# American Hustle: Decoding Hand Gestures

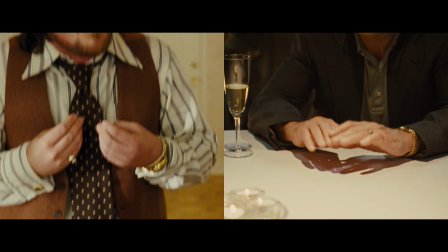4:04 David O. Russell perfectly repeats this simple piece of film language, where the similar shots speak to each other in harmony in order to remind us as the
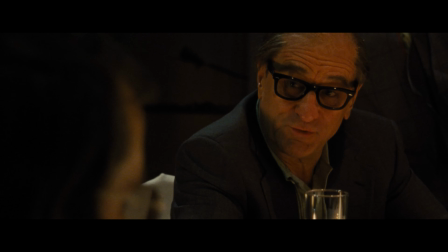4:12 audience that this is the face of danger Irving had previously warned Ritchie against going after.
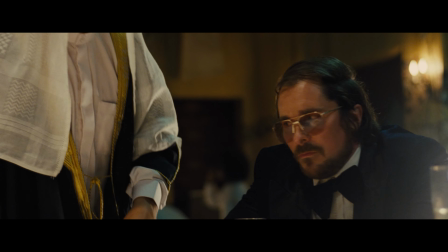4:19 So then, what is the best possible way to signal that the tension within the scene has been relieved and that an agreement has been made?
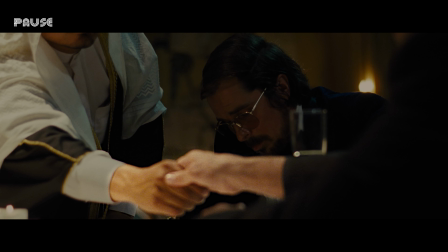4:27 With a universal symbol of trust and a shake of the hand. So for all those aspiring actors out there, what can you do with your hands?
Well, going back to what I just said, I try and tie them up to my thoughts and my imagination and my face.
Here, for instance, we have two great actors portraying characters that exert individual power in different ways.
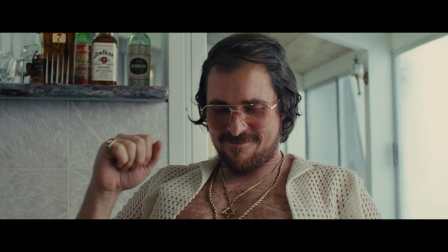4:52 Not simply through dialogue, but through their physical, non-verbal performances too. They elevate the material while staying true to life.
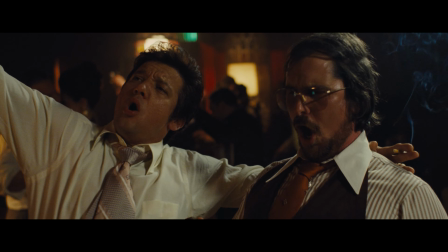5:01 And whether these gestures performed by the actors were intentional or not, it does not matter, because what they are is both revealing and effective.